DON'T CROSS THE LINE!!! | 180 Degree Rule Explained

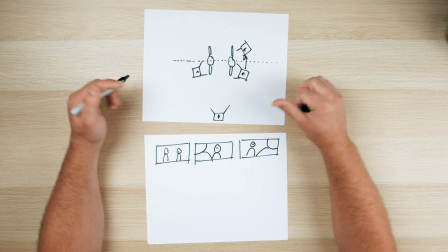(4:09)
So then let's draw this real fast here. So now I have this camera across this line, right?
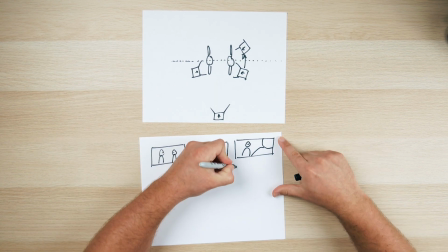(4:14)
So then this angle changes. If I frame this up this shot now looks like this do
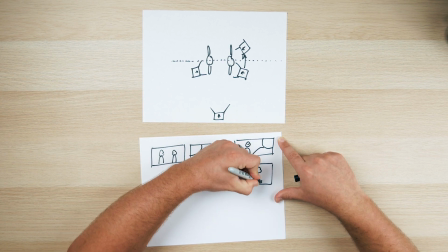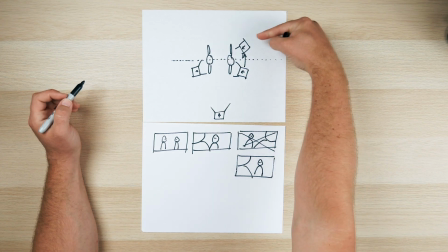(4:30)
you notice a problem when I cross that line now I'm shooting over this shoulder back this way and the framing between my second and third shot
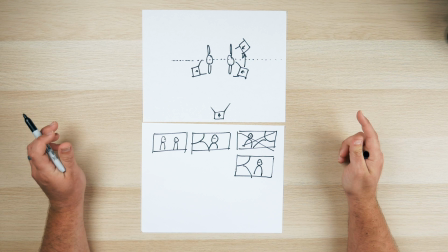(4:39)
is now identical even though the people are going to be flopped right so like if this is subject 1 and this is subject 2 I know that
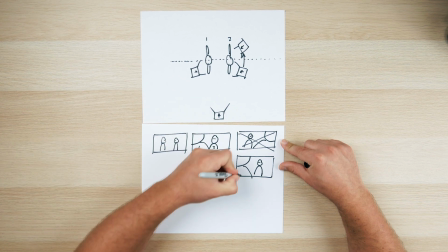(4:47)
this is subject 1 this is subject 2 but then now this would be subject 2 and that would be subject one, right?
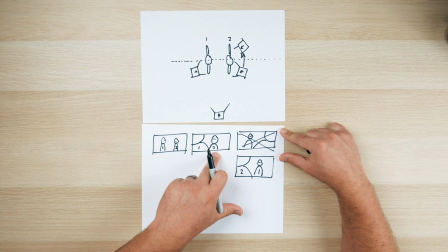(4:54)
Over here, it makes sense. We have one and two, one and two, but now that this framing is the same as this framing, but my people are just flipped, all of a sudden, all of my visual continuity is ruined,
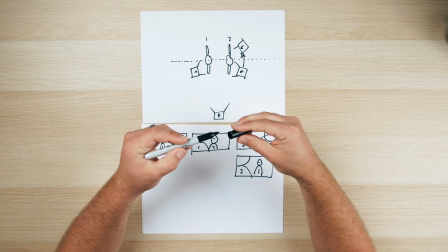(5:06)
right? That's why we stay on one side of the line. By staying on one side, we keep all of our visual continuity. Our audience knows exactly where everybody is supposed to be and everything feels the way that it should. Whereas if we break that,
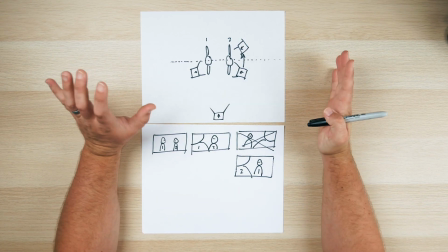(5:21)
All of the sudden people are now not in the right places for the space that they're in and we've really just confused the hell out of our audience.
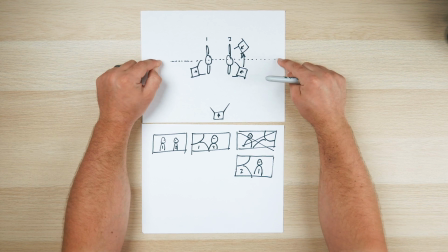(5:29)
The good news is is that you're not locked into this line for the entirety of your scene should you want to reset the line. Resetting the line is simple. You can break this line and reset it as long as the camera itself breaks that line.
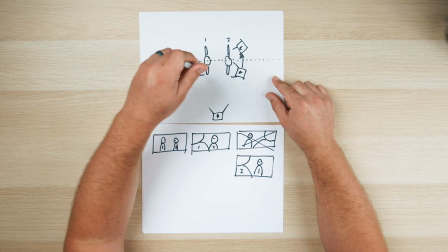(5:46)
And this is what I mean. If we cut from this shot to this shot, right, we completely remove this guy.
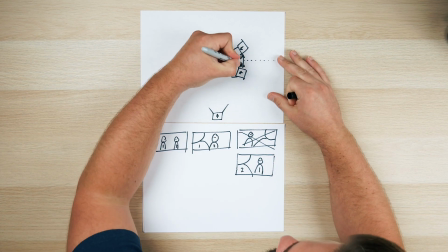(5:52)
We now have this. That's a problem. But if the camera physically moves, right, whether it's a slide or a track, however you want to do it, and the audience starts with a shot on the correct side and then it slowly moves over to this new side, The audience has spatial continuity because we knew where everybody was, and now having that move happen in frame where the audience can see it, they have now reset the line.
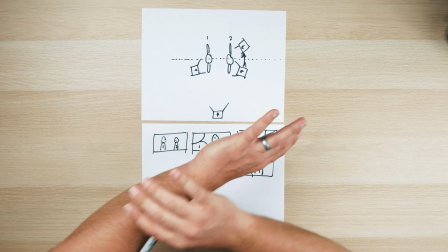(6:20)
Now that the line is reset, I can then put this line wherever I want and now have a new line that I have to stay on one half of. We'll do this another example just real quick here.
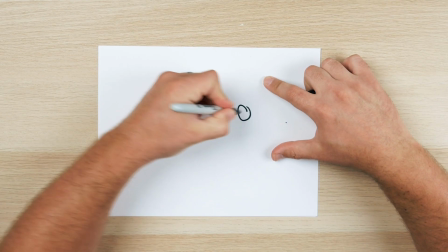(6:33)
We'll have three people now. They're standing like this.
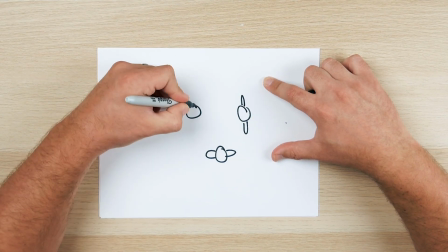(6:37)
they're all facing each other that dude has weirdly small shoulders like that okay so now we have three people they're all facing each other and I now have set my camera up here in my master establishing shot like that like so then conceivably I can put my line wherever I want but for
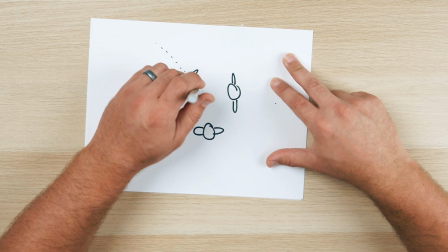(6:56)
the sake of this we'll then put the line kind of right down the middle of the circle like that.
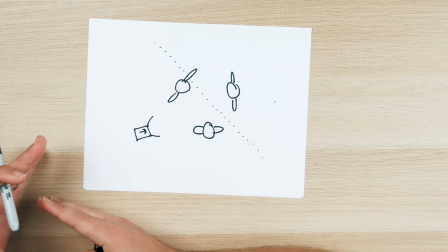(7:02)
Okay. So this is my line. I have to stay on one half of that line. So I've got my three people. They're all in a standoff. They're all pointing at each other. And we've started over here.
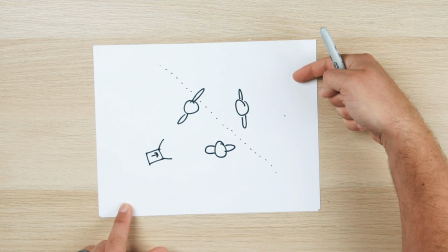(7:14)
Now, if I want to come over here and shoot, I can, but if I just jump over there again, we're going to have that same framing problem where everybody now is all of a sudden in each other's spaces. So you see this happen a lot in Westerns specifically, especially in like things like duels to where, you know, you can have this shot, you can set up your over the shoulder shots, you can do all of that stuff.
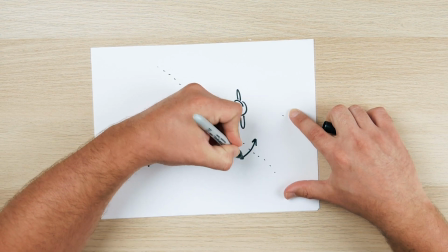(7:33)
But then by getting the camera and slowly crossing over from one side of the line to the other,
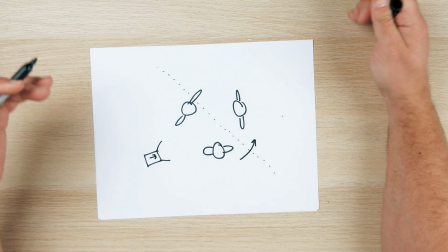(7:40)
we can now reset the line, have a new line and then let's just say we go this way with it. And then for the second half of our scene, we can have an entirely new line while still maintaining spatial continuity. When storyboarding, when setting up our shots, When thinking about how we want our scenes to look and feel, making sure that we set a line, that we stay on one side of the line, that we cross the line only when we do it in camera, otherwise we respect the line even if we're writing right on that line, is gonna make sure that our audience fully understands the world that we're building for them.